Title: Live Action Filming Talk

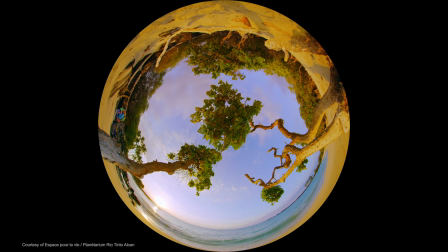[12:03]
This is the opening scene of EXO, and I wanted to, right from the beginning, show the whole theater of the film, the whole background of the story.
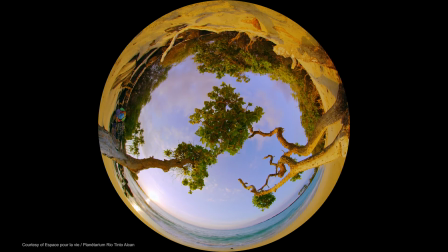[12:15]
So here we see the ocean, or the sea, and in French, the sea is la mer, which is the same word as the mother. So the sea is the mother of life. So this is very important in the story, this idea of the origin of life.
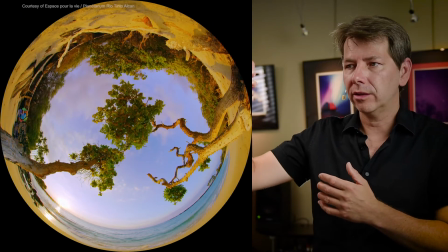[12:33]
You see also the sky and the sun, which represent the stars and the heavens,
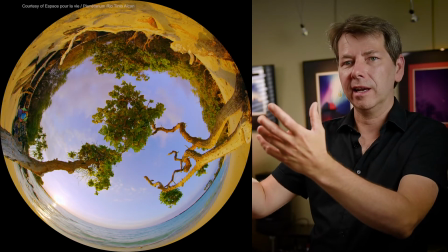[12:39]
which is the expectation of finding life and maybe not being alone in the universe.
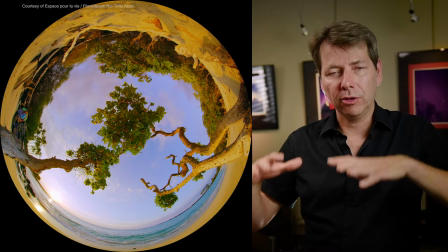[12:45]
I also wanted to show the land where us, Homo sapiens, where we live.
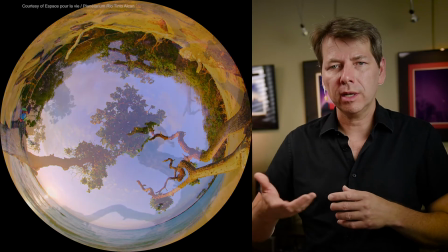[12:51]
And it was very important for me to visually see the waves coming on the shore.
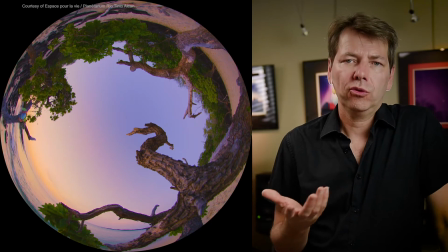[12:57]
And because of this, I needed to have a wider field of view.
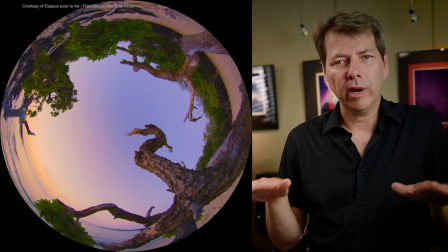[13:02]
So 207 degrees was not enough. So we went for 213 degrees to see the waves.
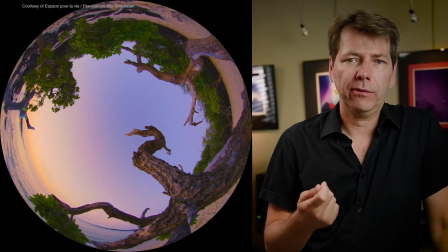[13:10]
And this field of view became the reference field of view through the whole film of EXO. And as a DOP and editor and director, it's good to have reference framing and reference cut in your editing and reference camera speed and things like that, because when you have a reference, you can bring your audience to the same page at some point and surprise them by switching from this reference to
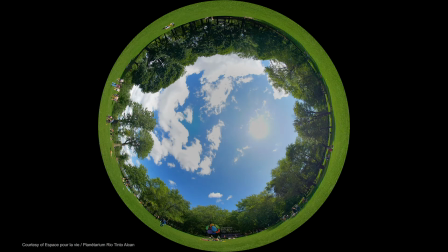[13:39]
something else. Now we have a classical shot. Here it's visually more quiet because there is a lot happening in the text, but we see action all around.
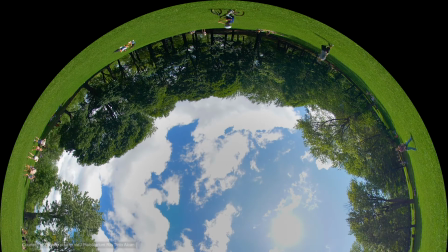[13:50]
So we have this kid here with his bike,
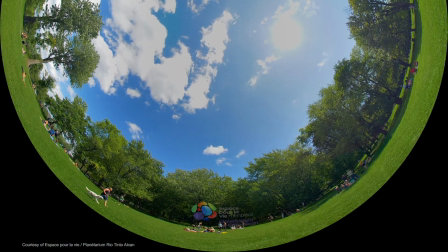[13:55]
and on the other direction we see a dog, which is always paying off.
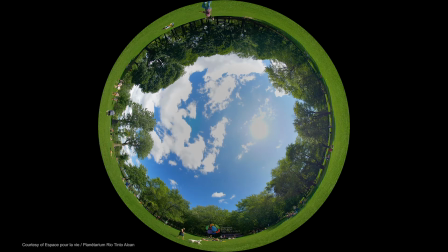[14:01]
And the goal of these shots in this sequence is to establish the idea that maybe life is very abundant in the universe, or maybe because it's very complex, it's very rare.
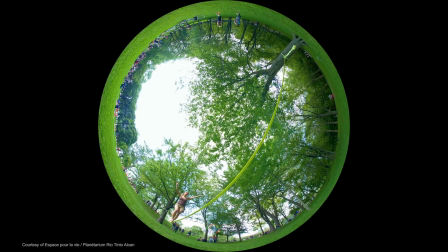[14:17]
And in this shot here, it represents this delicate equilibrium of life. Here we have the action happening in a specific direction on the dome. So in omnidirectional theaters, that was a problem. But by using tricks in the sound design track,
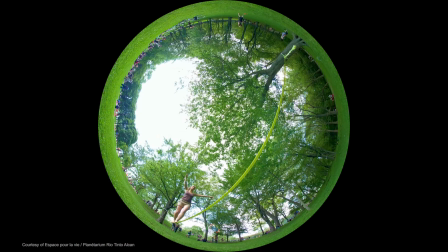[14:45]
we were able to make sure that all the audience were looking at the girl walking on the slack line.
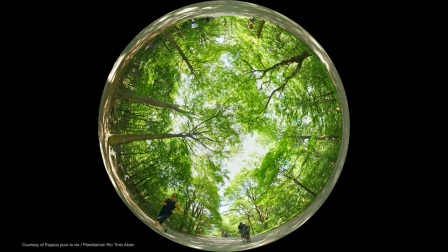[14:56]
Here we have a quick transition, a visual transition with the bikes crossing the dome, somehow threatening the equilibrium of life and of the girl. Again, the field of view here is to 13 degrees.
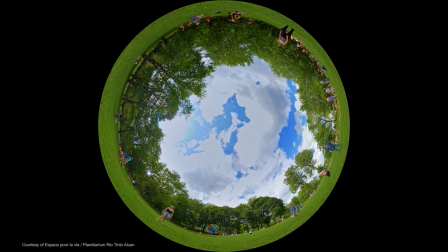[15:13]
Another transition here with the bike, and here comes the complexity of life. So we see a very dynamic and immersive sequence.
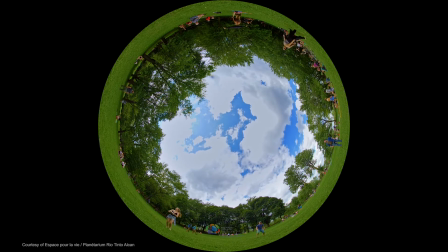[15:27]
And this was very paying off in the dome, and you see people looking all around following the frisbee. So this is a good example of a very simple but truly immersive full dome shot. And now the sequence is about to explode and become very, very dynamic. And in the story, we are exploring the idea that if life exists, it might be elsewhere. It might be very, very diverse. So you will see that the pace of the film will increase. At editing, I wanted EXO to have an average shot length as short as 25 seconds.